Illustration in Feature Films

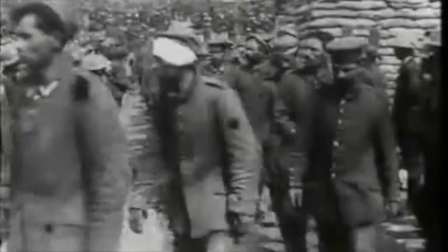(0:53)
German Expressionism was a movement that appeared during, but mainly after, the First World War, reaching a peak in 1920s Berlin.
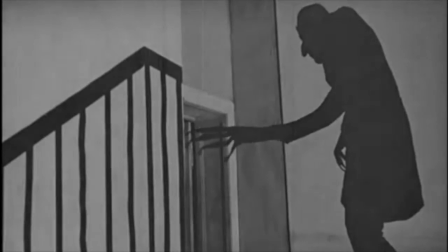(1:01)
Expressionism was a reaction to Impressionism, rejecting the call to represent the world as it is,
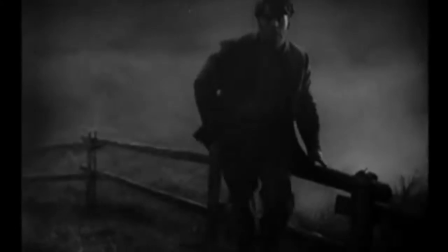(1:07)
and instead favouring expressions of the artist's emotion towards the subject matter.
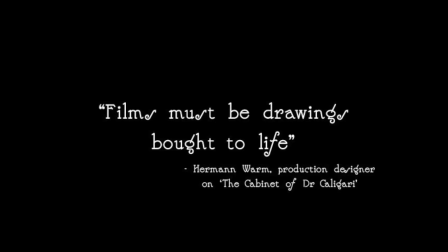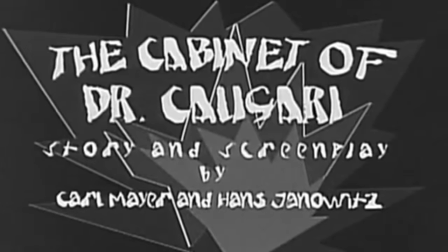(1:17)
The cabinet of Dr. Caligari is often cited by
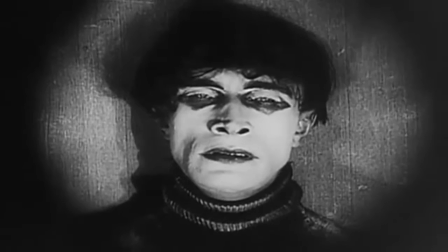(1:22)
critics as the epitome of German Expressionist filmmaking.
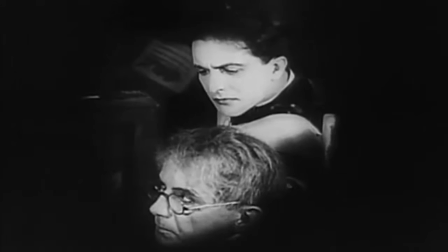(1:30)
Directed by Robert Wiener in 1920, the film tells the surreal tale of a mad
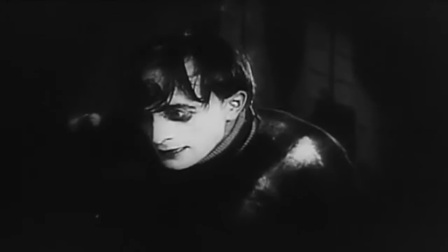(1:39)
hypnotist by Caligari who used his sleepwalking
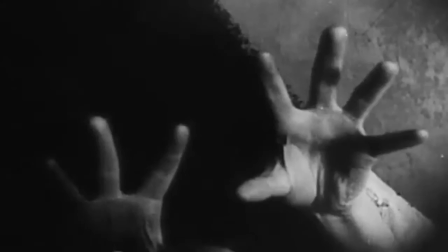(1:45)
henchmen to commit a series of murders.
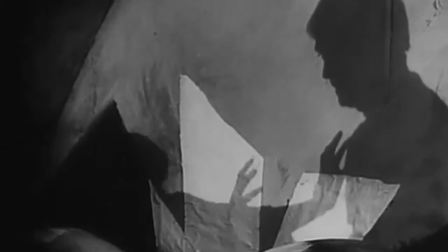(1:49)
The film follows the young protagonist Francis as his
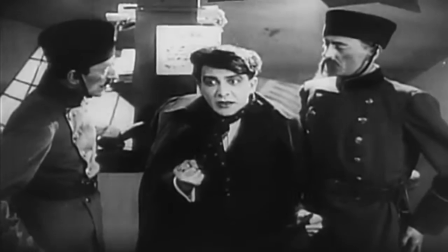(1:58)
retrospectively recounts his investigation into the mystery of his friend's death.
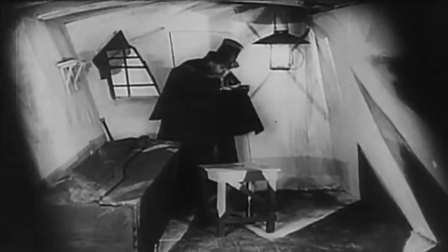(2:05)
The film's visuals are immediately recognisable as conforming to the German Expressionist style.
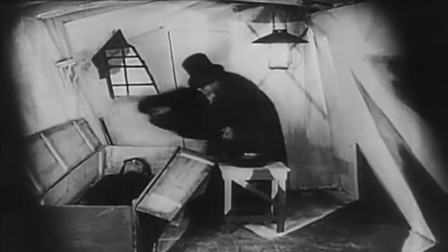(2:10)
The characters exist in a high-contrast black and white world of deliberate distortions in perspective, form, dimensions and scale.
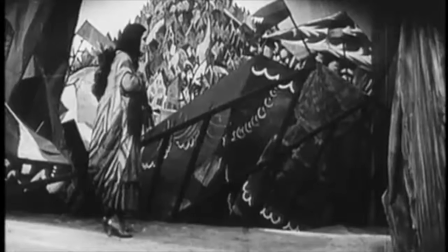(2:18)
The jagged landscape of sharp twisting angles, tilted walls and windows, staircases climbing impossible mad diagonals,
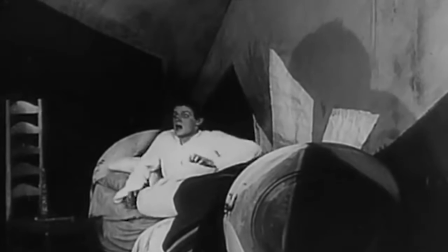(2:27)
trees with spiky leaves and grass that looks like knives create an atmosphere of nightmarish instability,
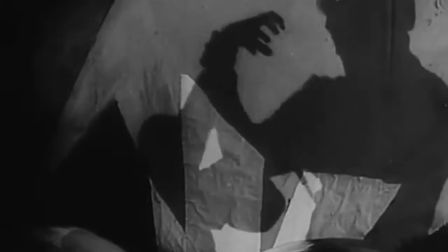(2:33)
like the world the designers created could collapse at any moment.
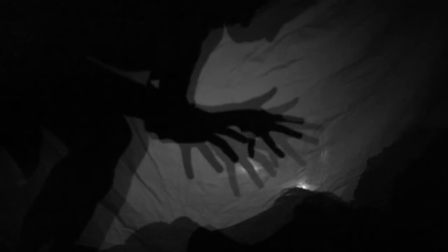(2:37)
In fact, painters and stage set designers Walter Reimann and Walter Rohrig were enlisted by the film's art director, Hermann Worm,
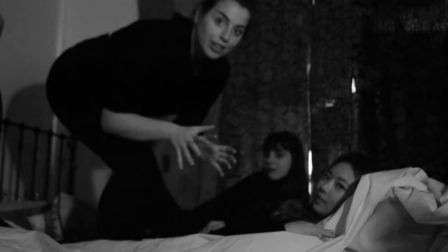(2:46)
contributing to the film's self-consciously artificial, unreal look. The viewer questioning what is real and what is imaginary.
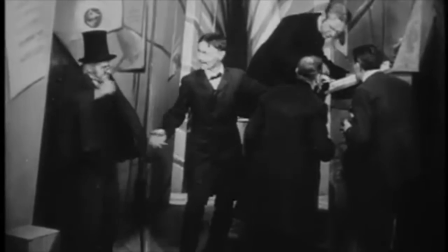(2:54)
The soul of German Expressionism is the reimagination of the world as a space reflecting the emotional,
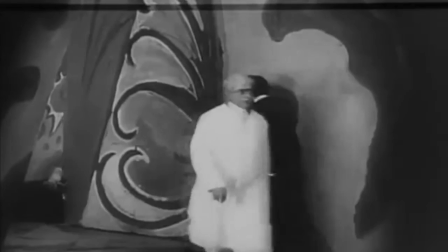(3:00)
rather than physical realities of existence. Take, for example, this scene, set in the lunatic asylum's courtyard.
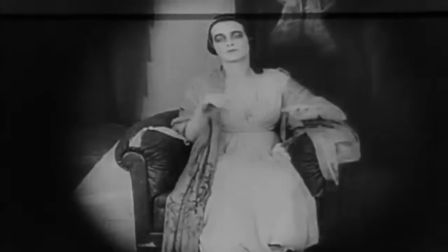(3:08)
The characters seem too big for the small building, and the floor features a bizarre pattern, highlighting the patient's disturbed states of mind.
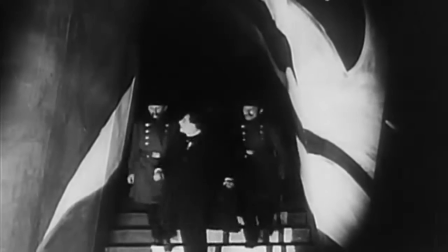(3:17)
Of this scene in a prison cell,
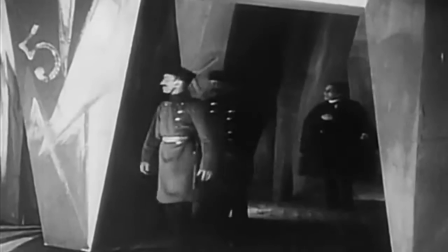(3:22)
where the long vertical shadow resembling a low head are painted into
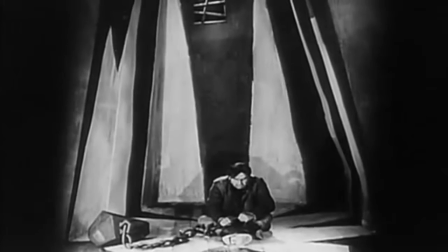(3:28)
the set itself and pointed towards the prisoner squatting on the floor,
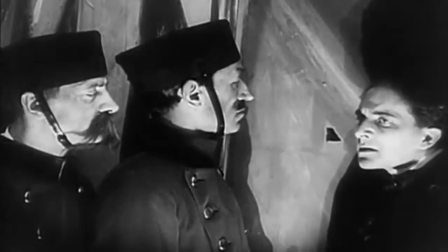(3:37)
emphasizing his oppressed state of mind. The overall
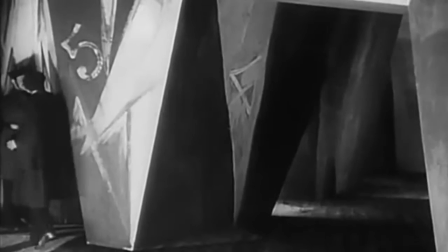(3:43)
expression critique of the viewer is that the story takes place in the world transformed by evil.
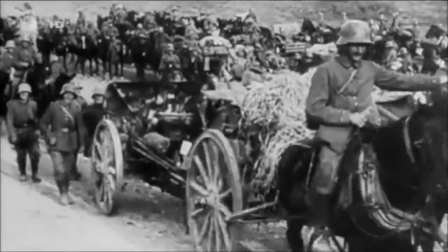(3:52)
In 1920, Germany was still recovering from the physical and psychological horrors of the First World War.
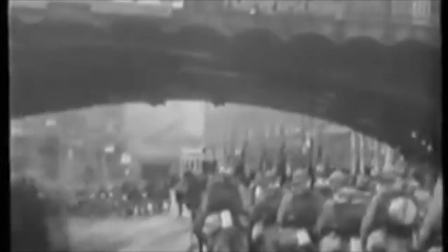(3:59)
There was a sense that the real world was simultaneously too brutal and insufficiently emotionally evocative,
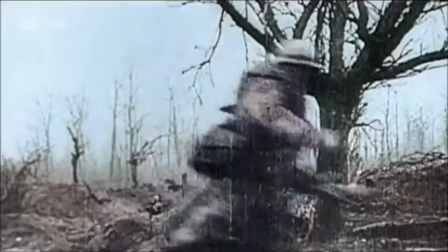(4:05)
as audiences had become desensitized to atrocity. Expressionism offered a way of transforming that pain into beauty.
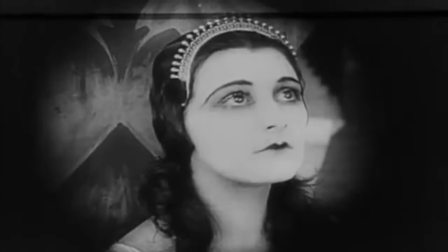(4:16)
Intriguingly, it was the film's design elements that informed the tone of the rest of the film.
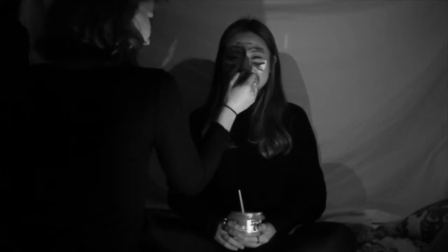(4:21)
Werner Krauss, the actor who played Caligari, suggested changes to makeup and costume to fit in with the expressionist sets,
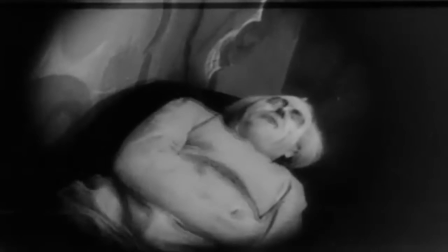(4:28)
and even his movements take on an unreal, angular ferocity, as if he has been broken by the emotional force within himself.
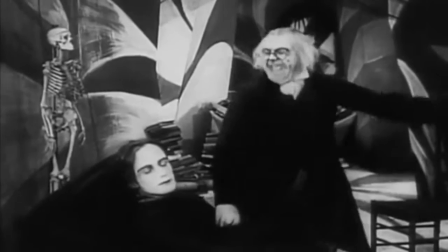(4:38)
But what is perhaps most interesting about the film's aesthetic is that it was created out of financial
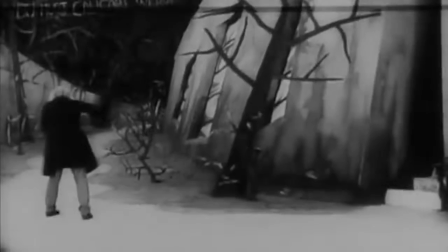(4:48)
necessity as much as artistic impulse.
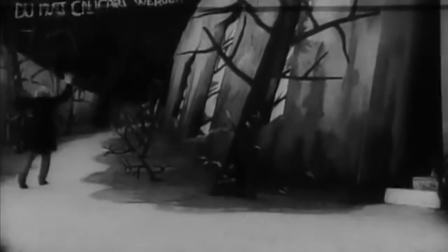(4:53)
The painted canvases were approved by the film's
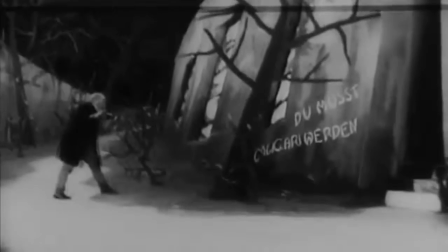(5:02)
executives because they were cheap and small enough to build
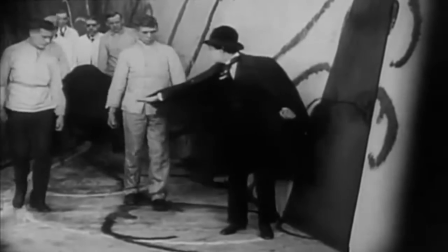(5:07)
in studios which had been hit hard by Germany's economic downturn following the
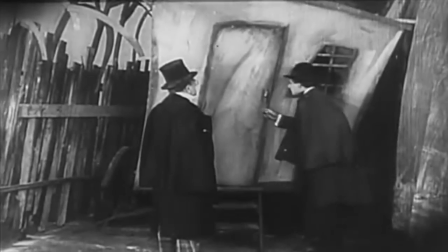(5:16)
First World War. Film critic Hans Janowitz asked the question, Was this particular style of painting only a garment in which to dress the drama? Highlighting an interesting dilemma, is a film truly able to reflect the transgressive elements of an artistic movement, or does it just mimic the style in order to visually entice an audience?
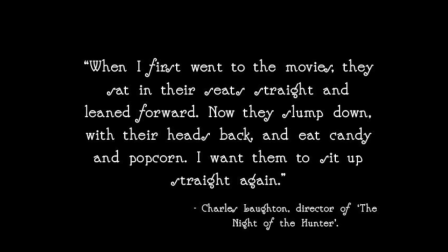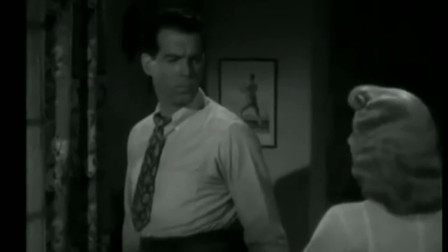(5:50)
The dramatic, stylized aesthetics of German Expressionism were the roots of the film noir period in Hollywood cinema from the 1940s to 50s.
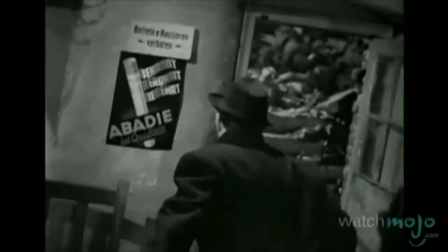(5:58)
Due to increased opportunities and later the threat of growing Nazi power,
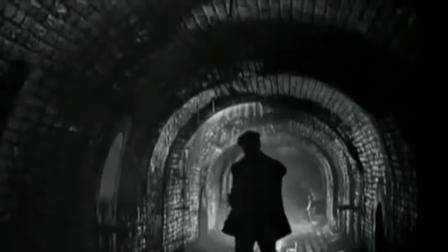(6:01)
many important film artists from Germany who had either been directly involved in the Expressionist movement or studied with its practitioners moved to America. Noir appeared out of the Second World War, and thus the movement is not so much of a genre, but rather that of a mood. Film noir had a trend of a black, downbeat and dark aesthetic, with the cohesion of the black and white format tying together this view.
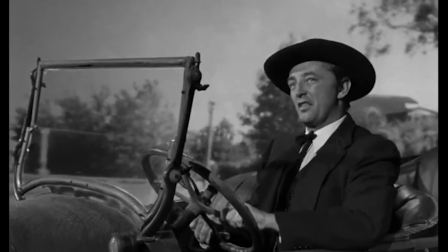(6:25)
One example that clearly illustrated this influence is Charles Laughton's 1955 film The Night of the Hunter.
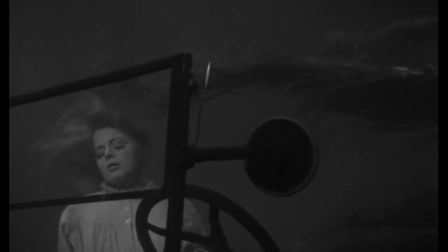(6:32)
The Night of the Hunter follows the story of two children, John and Pearl,
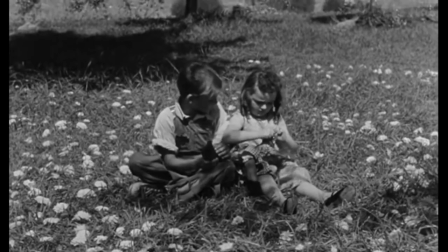(6:36)
whose kind but criminal father leaves them with a sum of large money before being hanged for his crime.
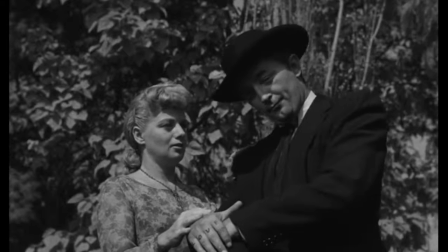(6:43)
The murderous Harry Powell marries the children's mother in order to get closer to the fortune.
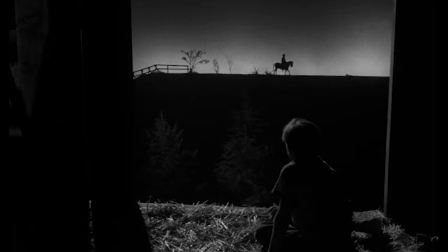(6:48)
Though now considered a classic, the film was originally panned by critics and audiences, who favoured new widescreen and colour technologies.
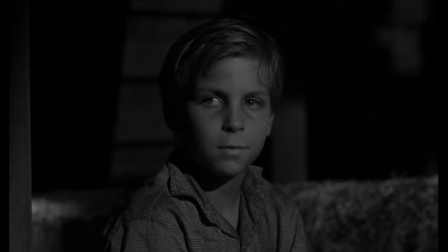(6:55)
Laughton was inspired by the silent era Expressionism films in order to create an unsettling, slightly unreal and dreamlike tone.
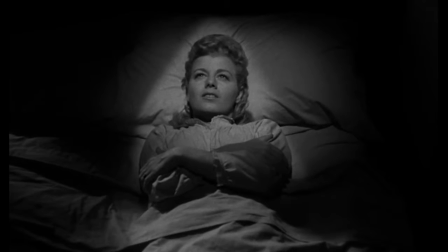(7:03)
For example, we see the children's mother being killed by Powell in a highly composed scene which uses shadows and light to heighten the tension. In all the films we have chosen, the emphasis of evil is focused on one garish character,
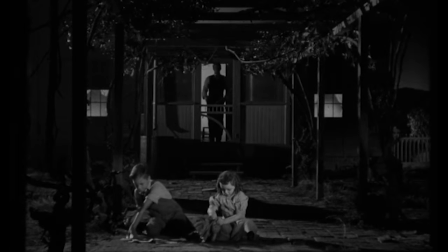(7:16)
whose aim within the narrative is to threaten the moral balance of good and evil.
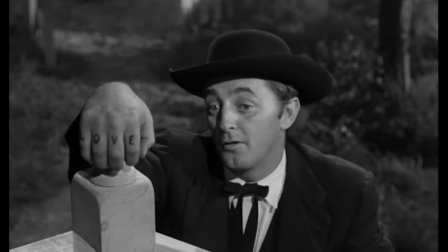(7:20)
These characters' nightmarish qualities are enhanced through extreme characteristics that evoke the illustrative.
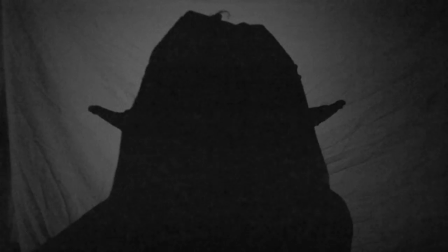(7:27)
Through makeup, sound, lighting and movement, the characters become illustrations themselves. For example, in Night of the Hunter. This is a characterising feature, much like his love and hate knuckles that help reflect his dark intentions. Most film sets would use 10 lights to give a natural, full-bodied light to the scene, but for key moments in Night of the Hunter, Stanley Cortez, the lighting director, used only 4 lights, stating that this helped to achieve the dramatic communication that I wanted the audience to get. This limited lighting adds to the dreamlike feel of a piece and heightens the theatricality of the dark plot.
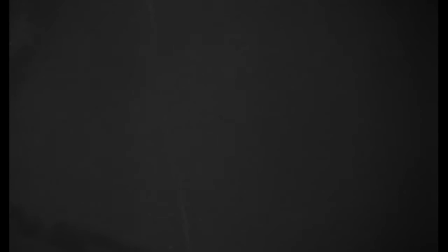(8:03)
Night of the Hunter is entirely filmed on a pre-built set, indicating the dishonesty by creating something which replicates the real world.
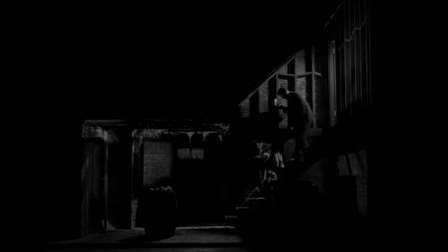(8:11)
Reality is not enough for the story. The imagination is more evocative than any real images or places. In Night of the Hunter, the set inside the house perfectly reflects this storytelling. Though outside the world is simple and wholesome, It's behind closed doors that the set turns jagged and frightening. The bedroom scene is obviously artificial, with a high-pointed church-like roof.
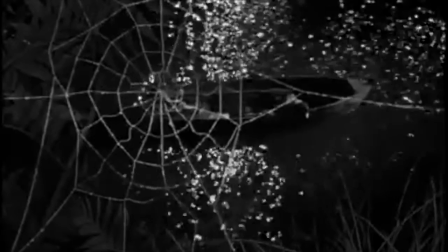(8:37)
This is, however, only until the second half of the film, when the children run away from Powell,
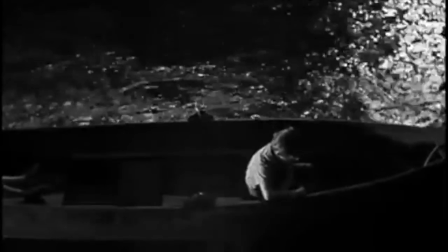(8:42)
when the outside set becomes much more ominous and imposing, almost reflecting the fact that the preacher is looking for them,
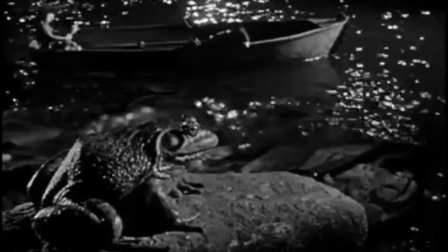(8:48)
manifesting himself in the very environment which surrounds them.
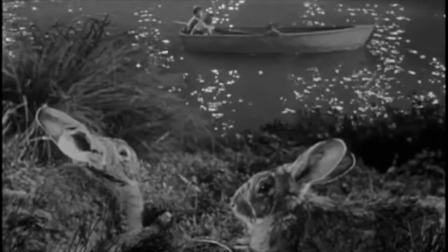(8:52)
The way these sets are made, as with the other two films, is anything but seamless, which harks back to the aesthetic nature of the German Expressionists.